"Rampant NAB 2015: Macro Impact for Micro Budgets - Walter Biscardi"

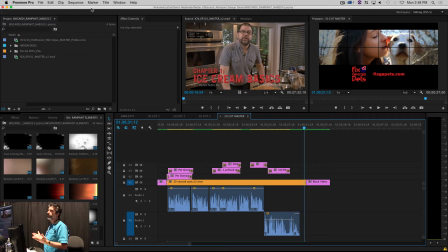But this gave me a whole new avenue, a way of doing things I never would have had before. I have one more thing to show you, which is actually another Victoria Stilwell.
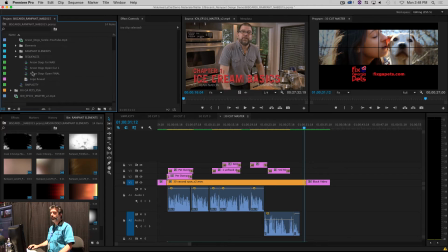It is arson dogs. And this is kind of cool because this is how they train dogs to be arson investigators.
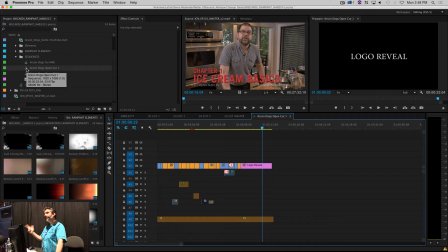And they're training the trainers and the dogs. And all of these dogs are rescues.
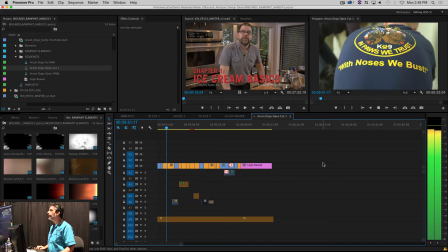They're all rescues. And I know you can't hear it, but this is the basic open. If any of you read Creative Cow or on Twitter, you know Kylie Wall. She writes a lot. She actually edited this for me. So it's just a nice little straight cut piece.
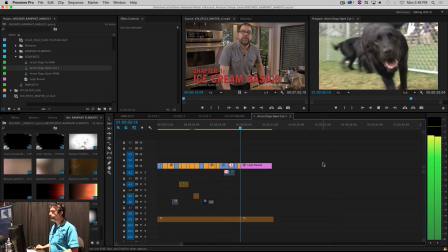And it's a lot of fun. It's a lot of fun to do something like this. And then you see that fantastic logo reveal.
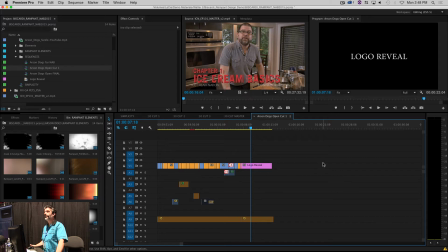So this is all about arson dogs. And when they came to talk to us, I was like, oh, my God, you're not going to believe this fire we had. And I literally ran to our library. I grabbed it, threw in some of the rampant design. And she's like, well, that's cool, but these dogs come in after the building to burn. I said, dang it. I said, how about the open? Can we do fire for the open? I mean, it's arson dogs. The logo is a dog on a fire.
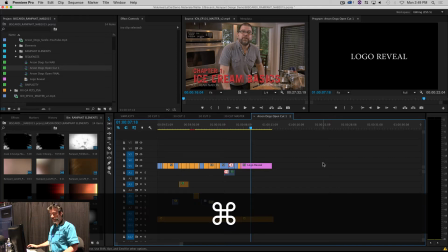She's like, oh, yeah, no, you can do that. Sure, why not? So in After Effects, you can tell I'm kind of excited about this stuff.
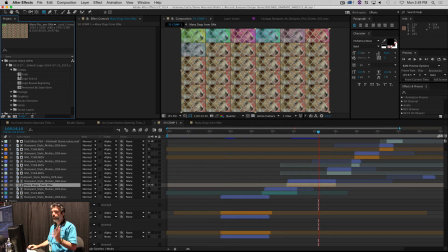It's a lot of fun. And I just love the fact that these animals are rescues.
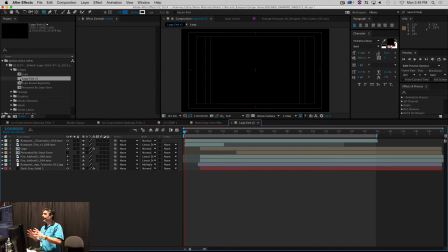So one of the cool things about Rampant, I showed you a little bit of that right in the beginning, how you layer stuff.
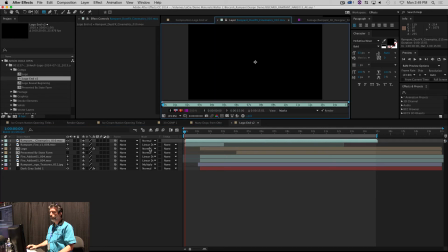He has really cool elements. I call this, this is kind of like, you know, when you shoot a scene inside somebody's home and you hear the traffic and the noise outside. You never see it, but you hear it, and it makes it more believable. So these are the sparks that make the fire more believable.
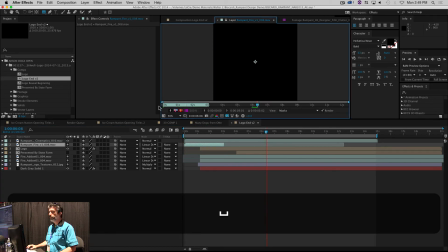So here's his really cool fire. Oops. Here's his really cool fire, right? Really nice fireball. So we just took that and stretched it out.
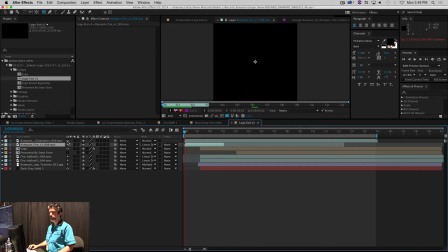And if I just play this, if I go ahead and turn off the embers and I play it, it's a really cool fireball.
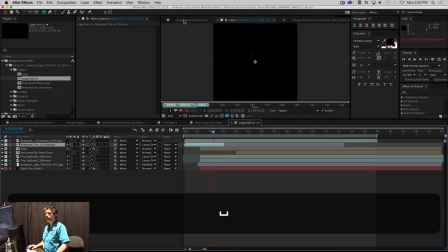And there's a few embers. Oh, maybe I should actually play the comp. So sorry.
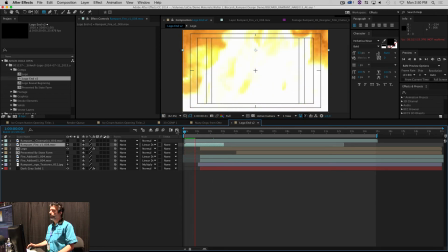There you go. So I'll play it. And it starts off really cool with this big white thing.
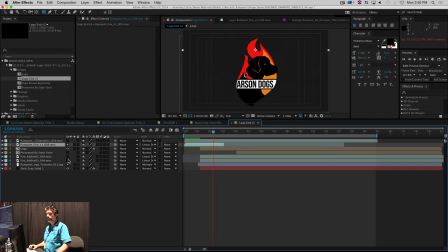And I'm going to turn off the other flames. So there's no embers. It's just against black. It needs some sort of environment, just like when you put that sound outside the room of the traffic. It makes it more believable. So if I go ahead and turn the embers back on, now it looks like things are burning, right?
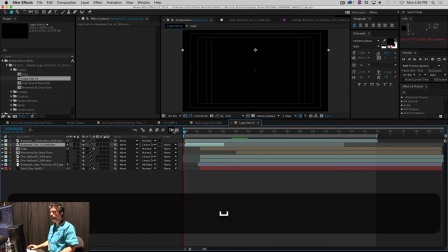So we've got the two layers of the big fireball, which then goes into the embers.
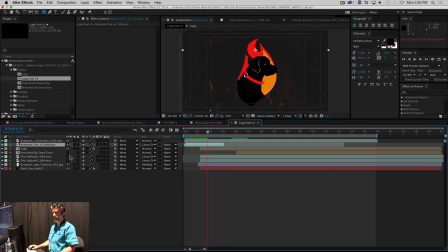and then what we've got actually is the same piece of fire twice. Here it is. It wasn't quite big enough. We wanted it to be a little bit bigger, so all we did was just duplicate it, and then what you do when you do something like this, you just simply offset the endpoints because if you have the endpoints exactly the same,
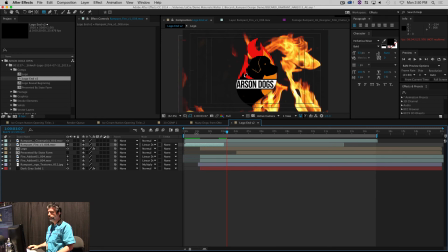they're going to be mirror dancing flames. So just offset the endpoints a little bit. So with just four layers of rampant design and probably about, I don't know, maybe five minutes of thinking how we were going to layer it out, there's the open, the arson dogs.
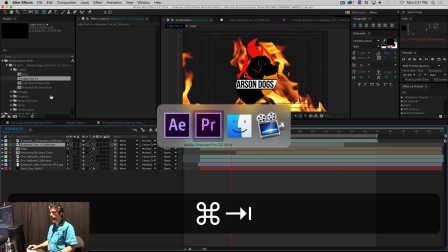And then I go back over to Premiere Pro and
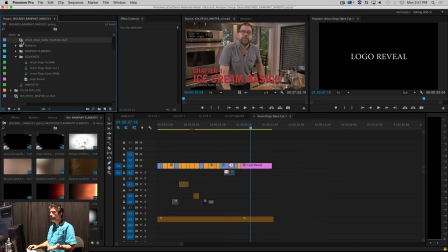that slick little open that you saw just a second ago,
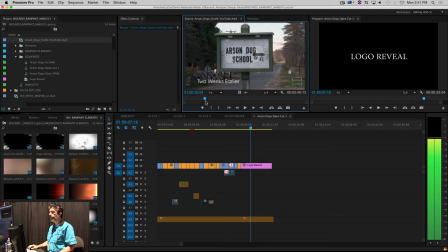which was just straight cut, I'm just going to shuttle on through to where the show, oh wait, that's a sizzle. Wrong one.
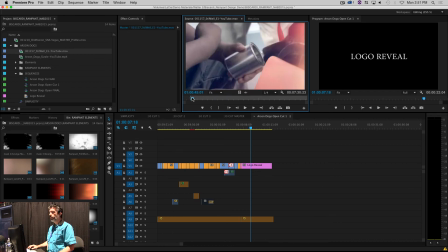There you are. So here's how we change the look of that.
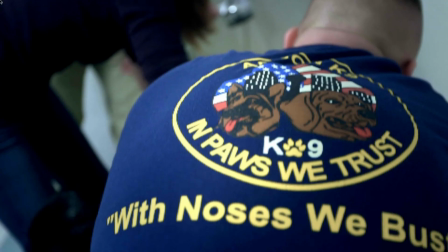Let me get that out of the way. So this is that same straight cut open that you just saw. And everything on here is rampant design.
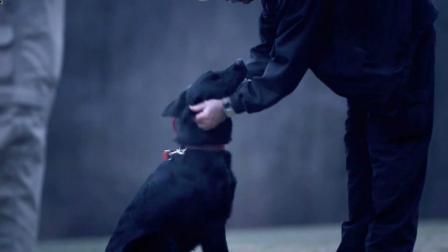And all of that text, oh, it's in quarter resolution, I apologize. But all of that text is even done in Premiere Pro as well.
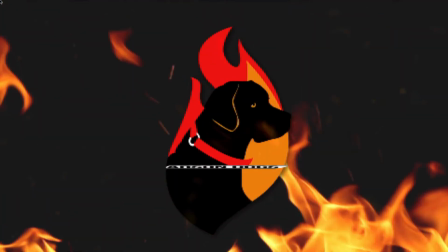So, and it's the power of rampant design that's allowing us to make it look like that. And it's so freaking simple.
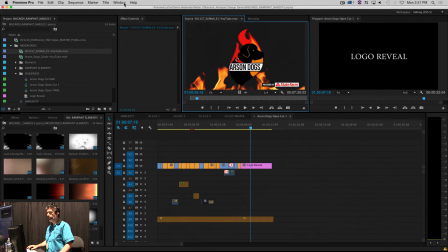It really, really is. I wish I'd have shown you that in full resolution. And that is really, I mean, that's literally it that I have to show you.